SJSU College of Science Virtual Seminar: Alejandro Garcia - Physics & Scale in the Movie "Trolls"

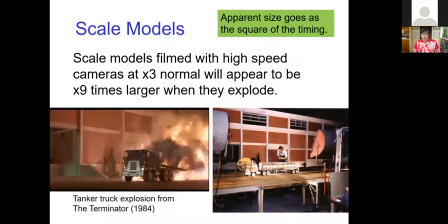So, they have in the film a big tanker truck explosion and And the way they did it, sorry, I have a cat that is clawing behind me, so I may be interrupted from moment to moment.
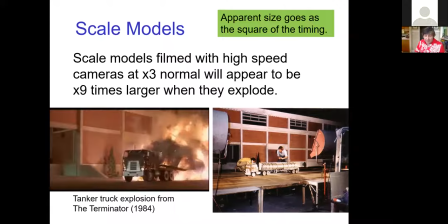So, but anyway, getting back to this. So, what they did is they built a scale model and blew that up. You film it with high-speed cameras, and it looks like it's actually a full-size truck.
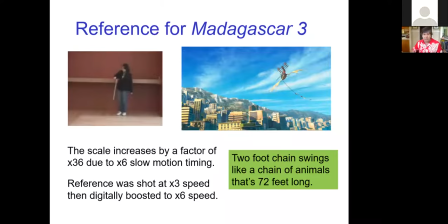We did something like this for Madagascar 3. So in Madagascar 3, there's a scene where there's a long chain of animals hanging from the bottom of a plane and swinging back and forth, and we wanted to get a sense of what the timing of that would be.
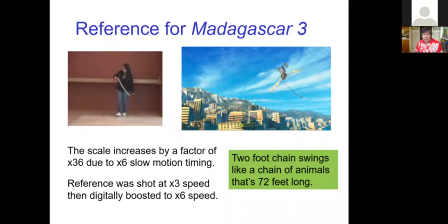So we took a two-foot chain and filmed it at six times slow motion timing, that gives you a scale factor of 36 times and so that guided the animators for what this would look like in real life.
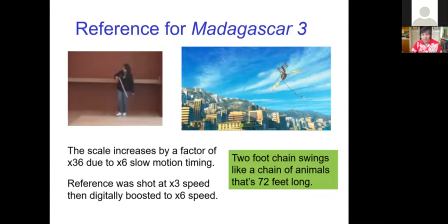You know, if you had a 72-foot chain of monkeys with a hippopotamus and a giraffe and a lion and a zuki.
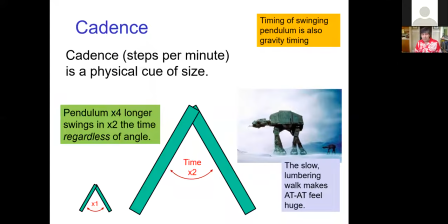A related sense of scale that you get from timing is when things are walking. So the natural cadence of a pendulum swing in walking,
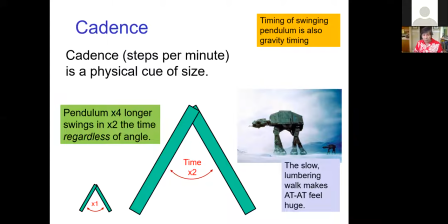well a pendulum that's four times longer swings in, takes twice as long to swing and that's pretty much independent of angle, small angle.
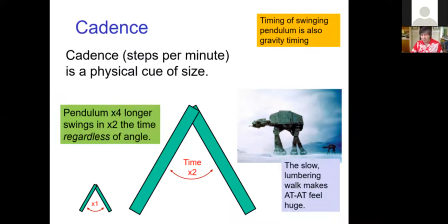So in the, in the, and I'll show you a clip from Star Wars here where you where you see that effect.
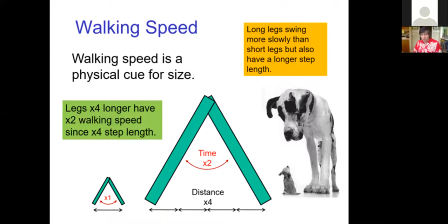Now, although something with a long leg has a slow cadence, having long legs you take long strides and so your walking speed is actually faster than the walking speed of something with short legs.
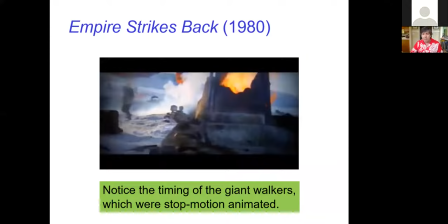So here's a here's one of the good Star Wars films,
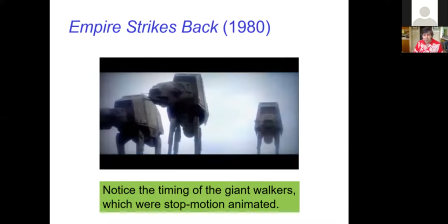and just watch the these walkers, and you see they have a very slow cadence.
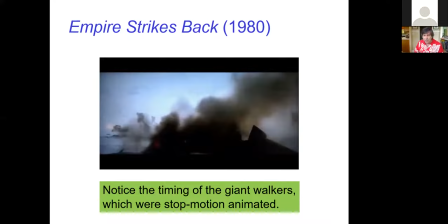Now in this film, this was not computer-generated,
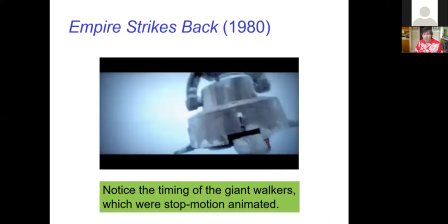they use scale models that they filmed in with high-speed cameras, and so this is just in slow motion,
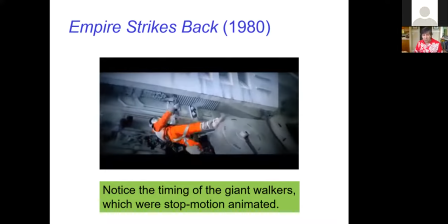but you see that Luke Skywalker there, he has to run at full speed just to catch up to this thing.
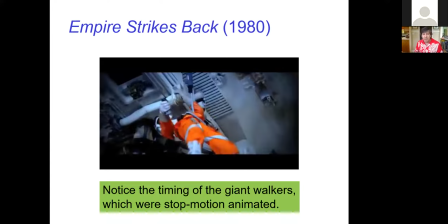So even though it has a slow cadence, it actually has a fast speed.
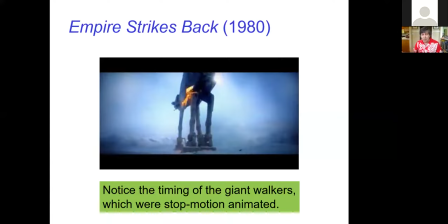I want to show you, I don't want to spoil the movie in case you haven't seen it, but you see that's not computer-generated.
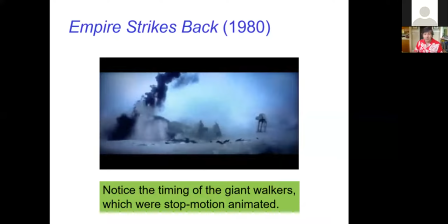So look at the timing of how it falls, so that timing of how it Falls gives you a sense that it's a giant machine.
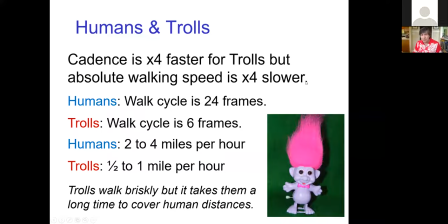So for trolls in terms of walking and such, the trolls have a brisk walk, but not a fast walking speed.
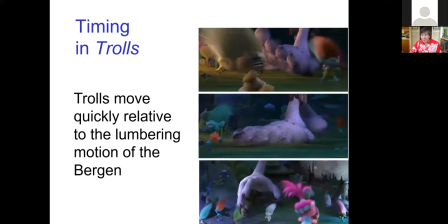And we see that in the film, the timing of how trolls move around is much brisker than the timing of the human-sized bird.
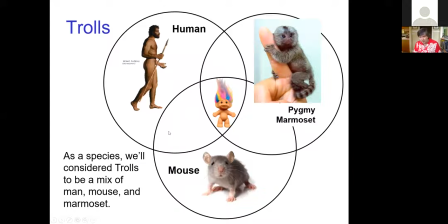Now there's another there's a bunch of other things that we can determine about trolls if we imagine them as small mammals that are some somewhat like a pygmy marmoset or a mouse but but also have some characteristics of humans.